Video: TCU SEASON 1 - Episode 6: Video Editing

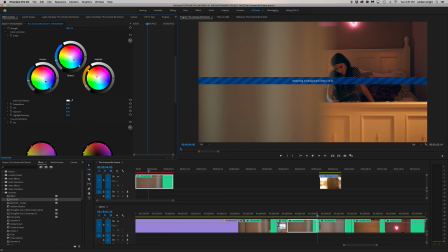Go ahead and bring the midtones into the blues here. We could even bring the highlights towards the green here to make it feel even more evening. And as we scroll down, we can go ahead and change the HSL here. Let's go ahead and bring orange a little bit more towards the red here.
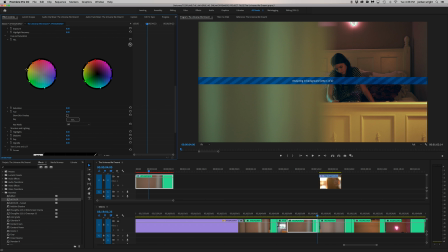Looks like a nice saturation for skin tone. Yellow, let's bring towards green to really match that. Green, let's go ahead and bring it up a little bit and towards aqua. Let's bring this aqua color more towards blue.
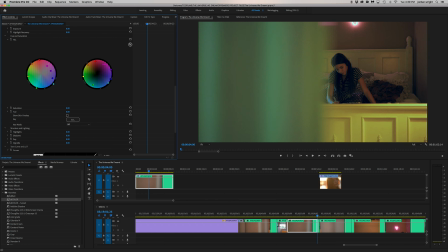Brighten it a little bit. Now I'm just going one by one, kind of moving it around, seeing what it does with the frame and if there's any adjustments that I like or dislike from it. Now that's looking like a really beautiful frame, almost like there's moonlight. I'm gonna go down, I'm gonna bring the blacks down, just darken it a little bit.
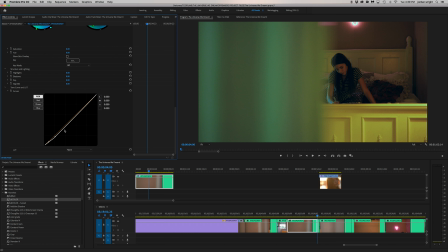Same with as we get towards the midtones. Really just allow it to feel like evening. Awesome. Beautiful. And let's go ahead and play through plus the warp stabilizer now that it's completed.
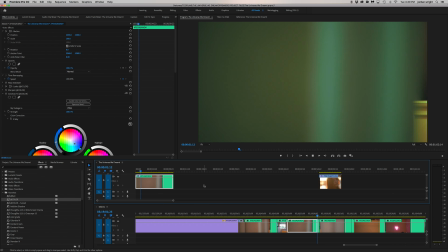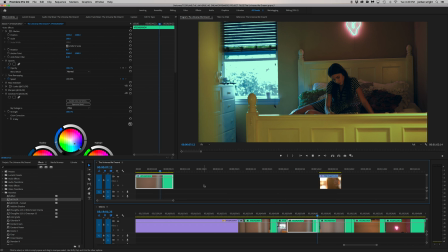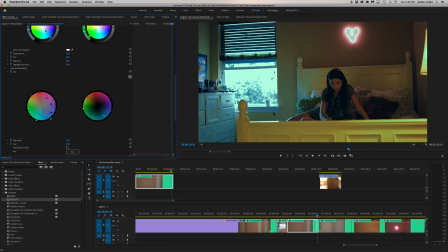Okay, not looking too bad. First thing I notice is the distortion in the blues, so I'm gonna go ahead and bring that back up a little bit so that way there's not so much distortion. Same with aqua here. Really try to level it out.
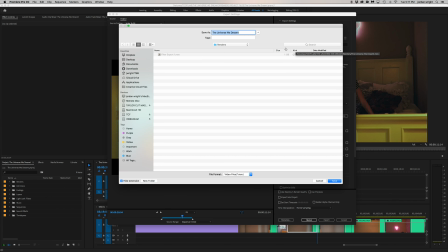So I'm gonna go ahead and export this shot out. I'm gonna put it in the renders folder, title it filter
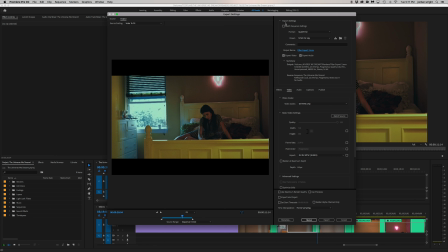export to Apple ProRes 4444. Match source, export. The reason why I'm exporting this clip is so when we import it back in, we can scrub it all the way through without having to render.
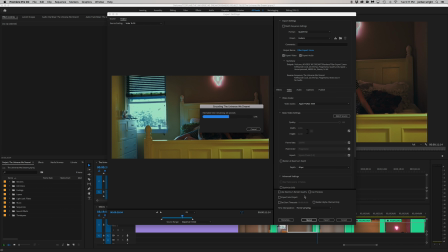And all the plugins and filters are already still on the shot. This just allows the workflow to be a little more smooth.